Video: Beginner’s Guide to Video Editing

Okay, so your first shoot is complete. You have your footage in hand, but what's next? How do you turn what you shot into a great video? Well, it's all at your fingertips with the power of editing. So pull up a chair, fire up that computer, and let me show you some important steps to turn your idea into reality. Hi everyone, it's Kia, and my channel is The Notorious KIA. I've been creating videos on YouTube for over six years, and I can't overstate the importance of editing. Here are 12 steps that are the basics you need to know. Remember, you'll develop your own editing style as you practice more, but these are simple tips to help you get started. What's interesting is that editing begins long before the first cut. It starts on the shoot. Step 1. Multiple takes. You may want to think about doing multiple takes of shots so you have plenty of performance options to choose from.
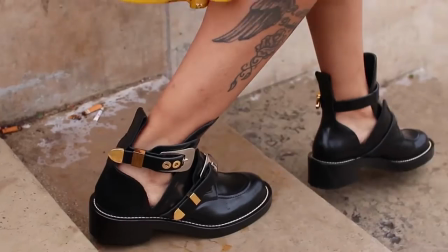Also, make sure you get all the wide shots you need and any close-ups that you want your audience to focus on. Step two, back up your footage. Once you've completed a successful shoot, back up and transfer your footage immediately.
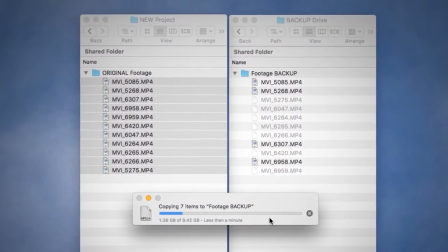I've heard so many stories of creators leaving their memory cards in cabs or at airports, and sometimes you won't be able to reshoot. So get that footage copied and somewhere safe quickly. Step three, your edit space.
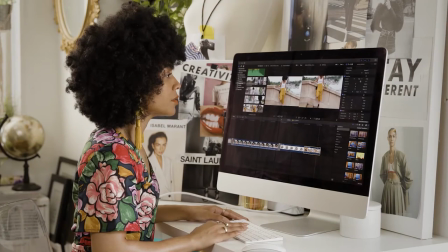Where you edit is very important. Make sure you find somewhere quiet where you can focus. You can even throw on a little music to set the vibe. Step 4. Organizing your files. Import your footage and organize it into folders like you organized computer files in general. The more preparation you do sorting your footage into the right place, the better.
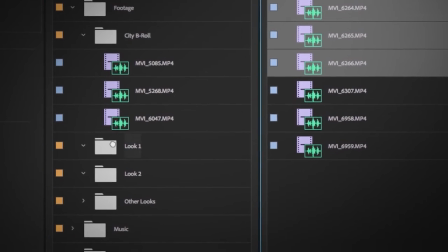It will save you hours later when you're looking for that one shot you just can't find. Trust me. Step 5. Watch your footage. Spend time watching every single shot.
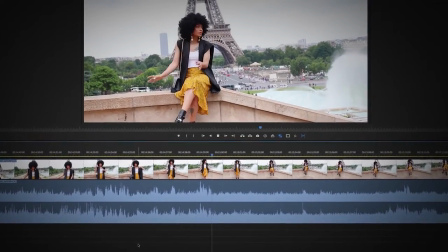This helps you familiarize yourself with all your footage. Step 6. Beginning to edit. Finally, mark the best takes then lay them into a sequence in order on your timeline.
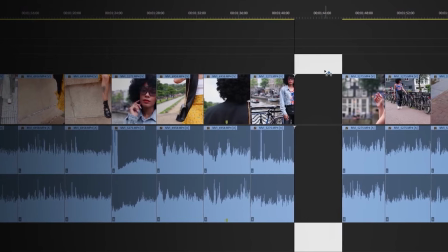This is called an assembly edit. It means you have all your top content in one place roughly following the storyline. Step 7, fine cutting. Next you start cutting the shots down further, removing the beginning and the end of them and creating your story.
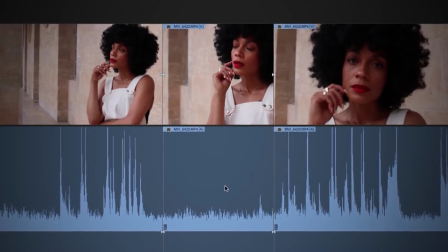Consider removing any ums and ahs and any long pauses or boring parts. The goal is to really make your video move in a quick and efficient way. Jump cutting is often used to allow you to truncate time and move forward quickly and efficiently.
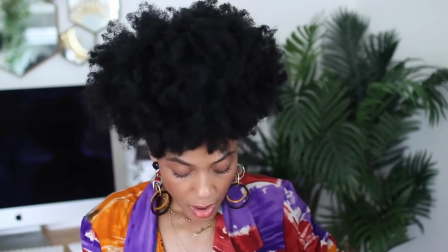Here's an example.
The weather is really humid in New York so I put it in a pineapple and I wash my hair weekly.
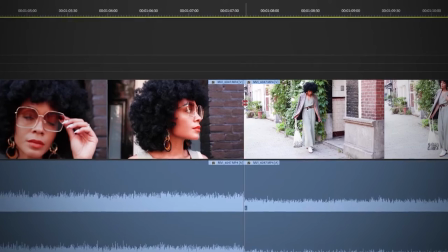Those are two questions that I get a lot.
If you want to do something slightly more advanced, transitions is how you add variety and are an effective way to maintain the pace of the video.
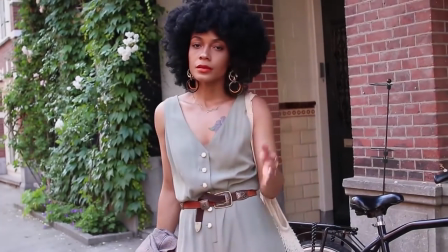These are things like dissolves between shots or fades which should give the feeling of time passing. Another fun transition is the wipe which can come in a lot of different styles.
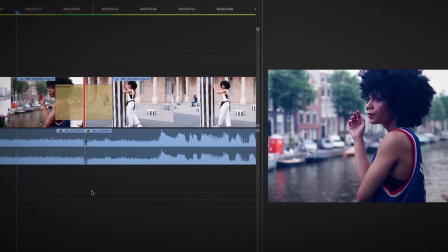Some programs have automatic transitions as well as many options to customize them exactly the way you want.
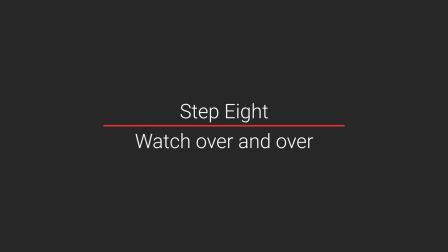Step 8 watch over and over pause and do it again. Watch your video sequence down over and over again.
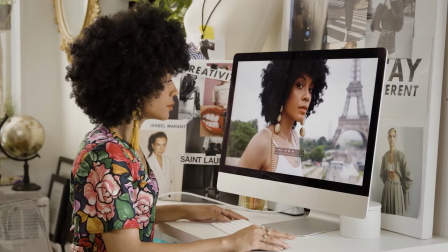The more times you watch it the more you'll feel when it gets too slow or where you need to edit something out or if you need to explain moments in more detail.
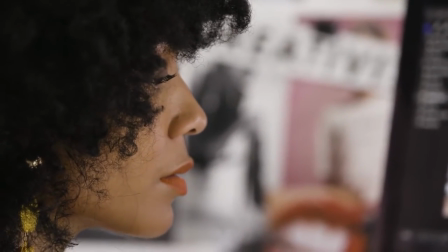At some point I always get too close to my work and I need to step away, so I take my dog for a walk or I grab something to eat and I come back later or even the next day for a fresh perspective. Believe me, this always helps. Step 9. Building up your edit. Consider adding B-roll in title cards or text call outs.
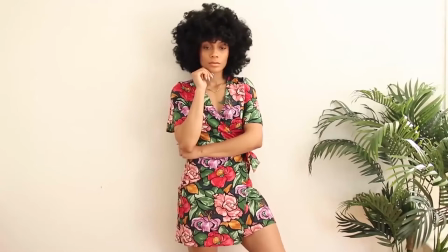B-roll is supplemental footage or images that support this story. It usually is intercut with whatever your main shot is and is used to show and tell what's going on. And a title card goes at the beginning of your video like this, which like the title of a story helps you set up what your audience is about to see. Text callouts are engaging ways to highlight important facts you want to bring to everyone's attention. They can be a lot of fun like this.
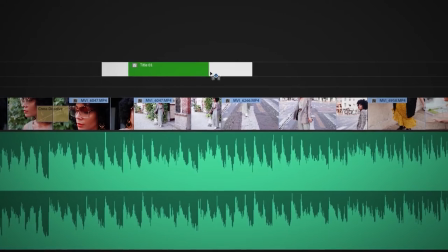And make sure you lay out all your titles on a separate layer to the footage so it's clear to see and easy to make changes.
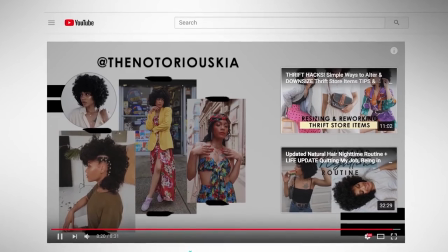As your video edit shapes up, remember to add time for your in-screen elements like imagery for other related videos you want to promote or to encourage people to subscribe. Step 10, working with sound. This is all about the importance of sound. Sound? Sound? Audience usually don't mind bad lighting, but they can't stand watching a video where they can't hear what's going on. So record your sound well. And music is also very important. It sets the tone for your content.
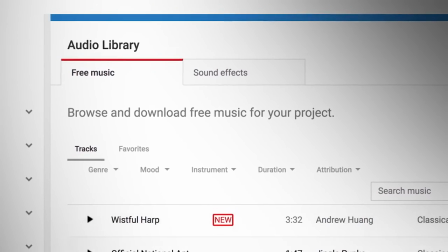One of the best places to find great music is the YouTube audio library where all the tracks are free to use without issues. Step 11, mixing your sound. You should always try to do some mixing of your sound.
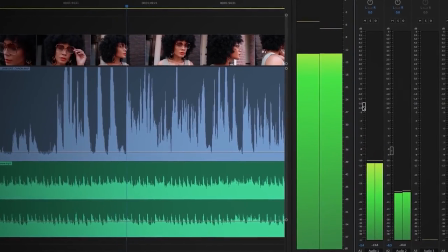This can be daunting, but But the best rule of thumb is to make sure you can easily hear your voice at all times.
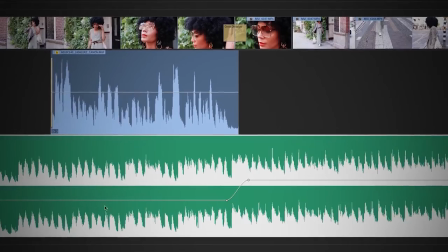So turn the music down so that it supports but doesn't overwhelm the voice. And turn it up when nobody is talking for more drama and excitement. Close your eyes and listen to your entire soundtrack and see if anything is too hard to hear or too loud. And make adjustments until it sounds good to you. Step 12. What is color correction? You can make your video look just the way you like it with color correction. You can boost up the saturation to make your colors pop and add contrast so your blacks truly look black. Then you're almost done. Watch everything a few more times to check that the cuts, sound, and images look exactly how you want them.
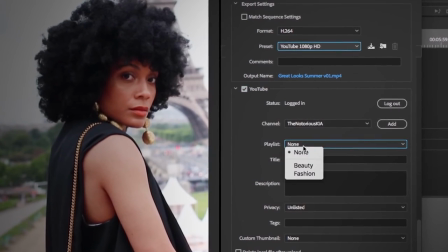And then you're ready to export. Set the export settings and look to see if your editing software has a specific export for YouTube option.
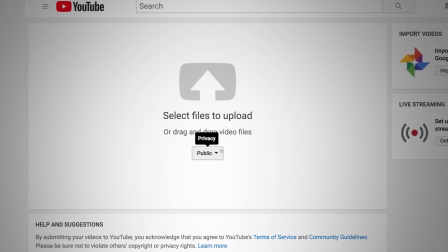Export your video onto your computer and then upload it to YouTube. I suggest you upload as unlisted first.
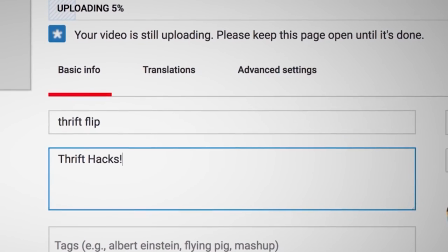This gives you time to write your title, description, and tags. Then when you're ready, flip your video to public for the world to see. I hope this video has helped you get started. Remember, editing is where a lot of the magic happens, so find a process that works for you. So till next time, peace!